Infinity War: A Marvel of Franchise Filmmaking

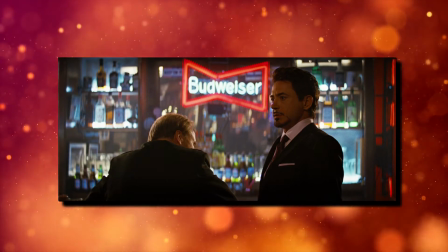4:07 Implementing these the way they did was incredibly brilliant. I could be totally wrong here, but I don't think there's been another series with post-credit scenes as vital as the MCU's.
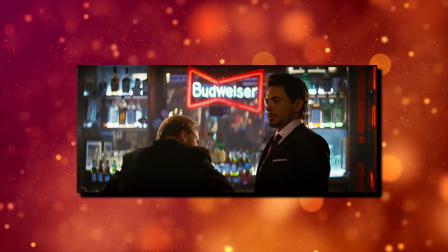4:16 The use of the post-credit scene has allowed Marvel to sidestep one of the most irritating aspects of basically every other attempt to build a cinematic universe.
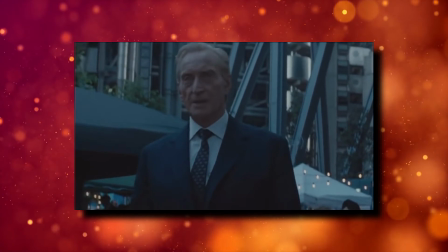4:23 The four sequel tease.
Let the games begin.
By moving these teases to after the credits,
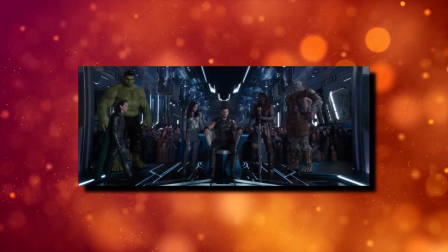4:30 the movie is now allowed to tell a complete story that wraps up neatly and gives the audience a satisfying conclusion to the arc they just watched,
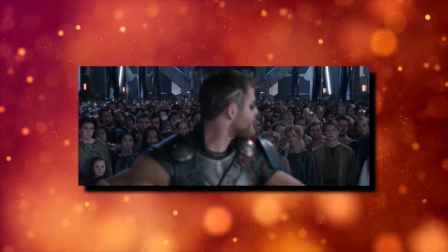4:37 while still giving them a little extra to get them coming back next time. It's the best of both worlds, standalone film, kind of, and franchise builder.
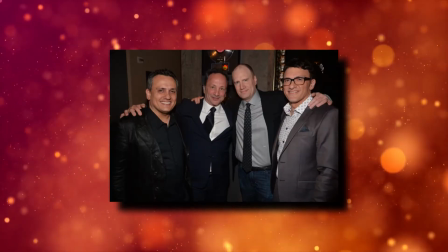4:45 It seems like such a small thing, but it makes all the difference. Obviously, good writing and directing are key to building to a place where something like Infinity War is even possible,
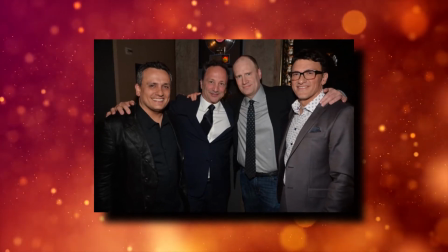4:53 but I think the success really comes down to being willing to take the time to allow that writing to bring the characters to life and not just rush for the money shots.
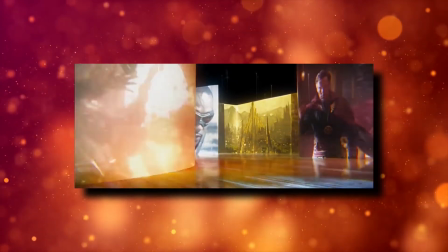5:02 At some point in the future, I'll go into real detail about the MCU as a whole, maybe taking it phase by phase, but I think it's time to get to the main event here and talk about Infinity War.
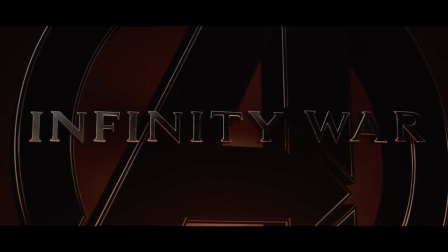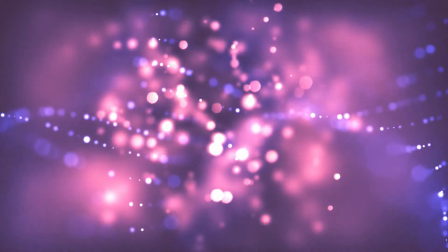5:19 Let's start with the escalation of stakes, because that's where the movie decides to kick things off.
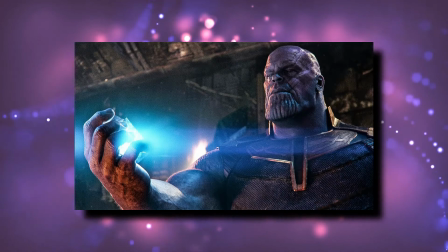5:23 In the very first scene, long-time MacGuffin the Tesseract is shattered to reveal that it was basically just a case.
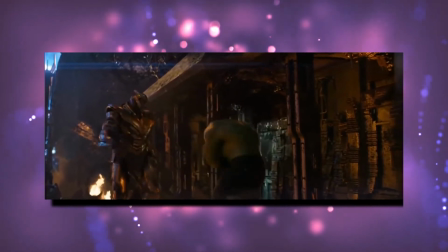5:28 The once formidable Hulk gets his ass handed to him with relative ease, supporting character Heimdall is murdered,
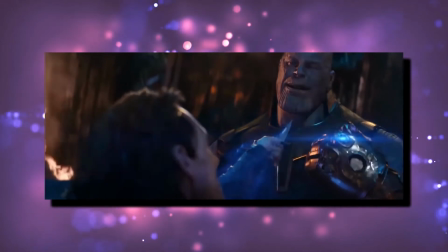5:33 and, most importantly, Loki, critically important villain-turned-hero, is killed while failing at his best move,
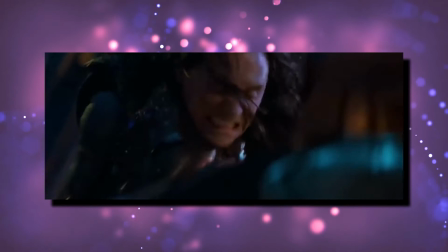5:40 deception. Not just killed, either. I mean, this is really brutal.
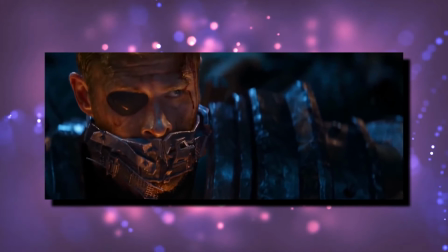5:43 This scene establishes just how much of a threat Thanos is, which was sorely needed as previously he had only been seen sitting in a chair.
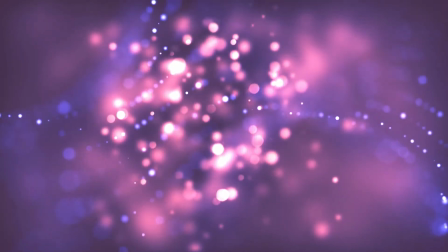5:50 The only problem with this opening scene, and it is a big one, is that it essentially destroys the emotional victory of Thor Ragnarok for the sake of this next chapter.
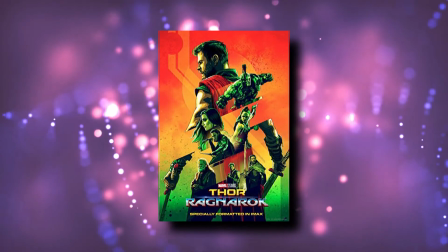5:58 Maybe there will be an even more emotional climax for Thor after Endgame,
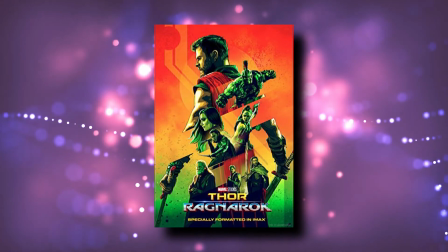6:02 but Ragnarok does feel retroactively cheapened by Infinity War as half of Thor's citizens are slaughtered here.
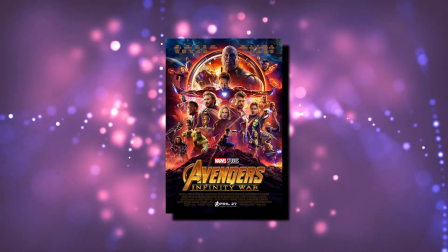6:08 Beyond that, though, for its purpose in this film, it's a near-perfect opener. The clearest indication of stakes, though, is, of course, the ending.
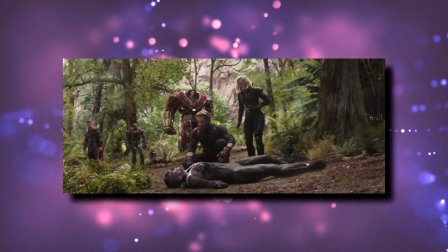6:17 I mean, you can't get much higher stakes than dissolving half of the universe. The ending here is pretty perfect.
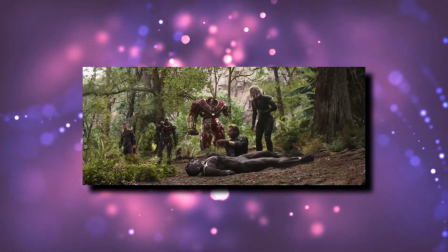6:23 It brings us to an absolute low, which will make Endgame all the more satisfying when they do eventually defeat Thanos.
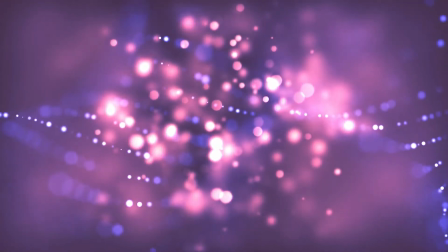6:29 I want to make a couple side points about stakes while we're here. So many people go around saying that characters need to die or be in danger of dying for a story to have stakes.
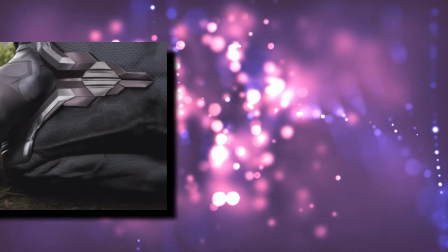6:38 And that's just such a limiting viewpoint to have on storytelling. Infinity War chooses to kill off a lot of characters, but there are many ways of generating stakes.
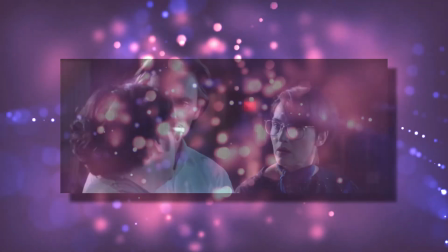6:46 The method a character chooses to accomplish their goal can create stakes. Introducing new quantities into the situation, maybe during a prequel, can create stakes.
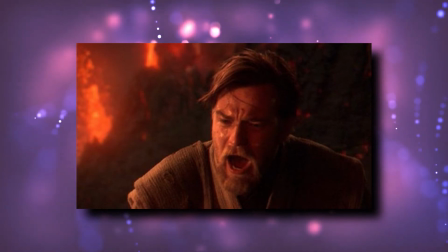6:55 And the reaction of characters within the story to actions of other characters can also create stakes.
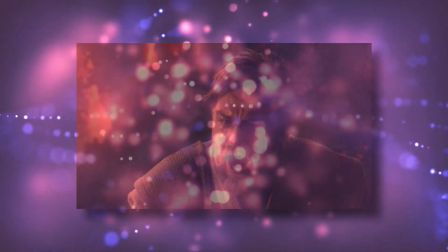7:01 Having people die is not the only way a storyteller can create stakes in their narrative, and I wish people would stop saying that it is.
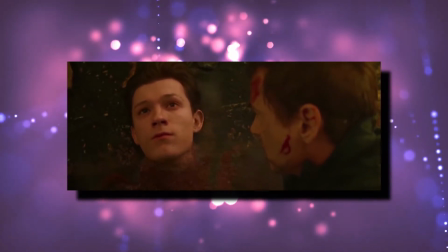7:08 Also, yes, I am aware that most likely everyone who got dusted in this movie will be revived somehow.
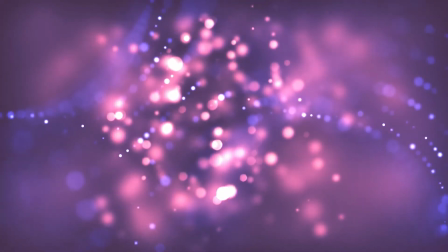7:14 Like, we're all on the same page about that, right? That doesn't mean that this didn't create huge stakes for the next film, though.
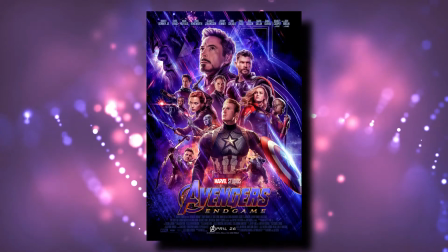7:20 Since it's a good enough story, it manages to survive the audience having that knowledge because we care about the surviving characters.
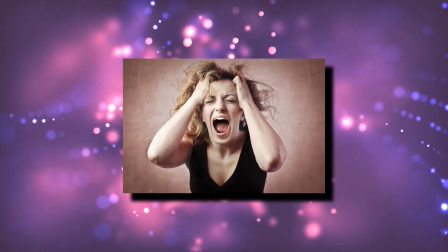7:27 If you don't, why are you even still watching these movies? I can't imagine they're that enjoyable for you.
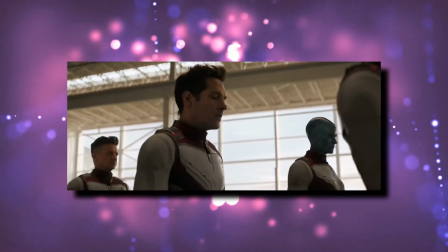7:33 They don't know that everyone else will be saved, and we don't know how they will be saved.
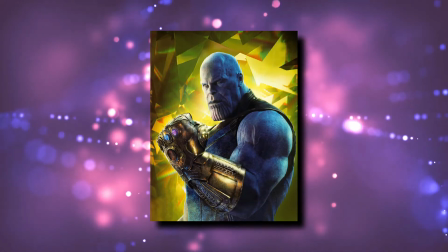7:38 Stakes. Now let's talk about Thanos. This big purple jackass and the way he is used are undoubtedly principal reasons this movie works as well as it does.
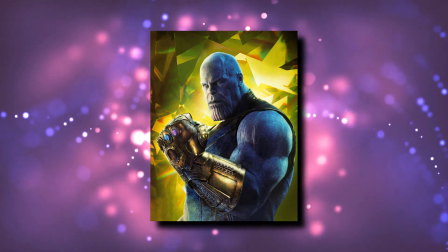7:46 To start, the movie is told from his perspective, structurally.
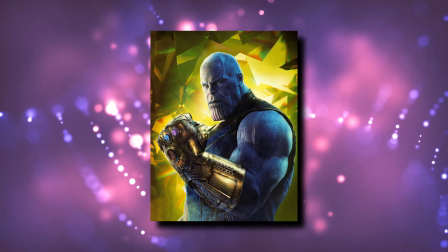7:50 It's an interesting storytelling move as he is narratively the antagonist, but he is the one who is on the mission we follow from start to finish.
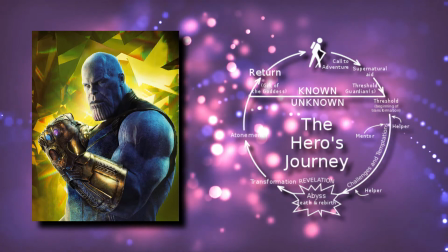7:56 If you'll take a look, you'll notice that all of our heroes sort of pop in and out of the narrative based on where in the galaxy-spanning story we currently are.
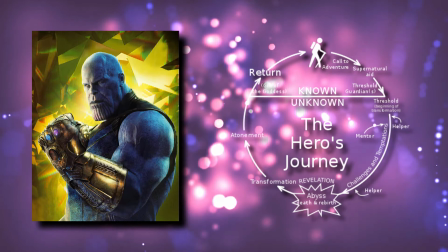8:03 None of them are actually the main character of the story. The closest would probably be Thor, but even he isn't.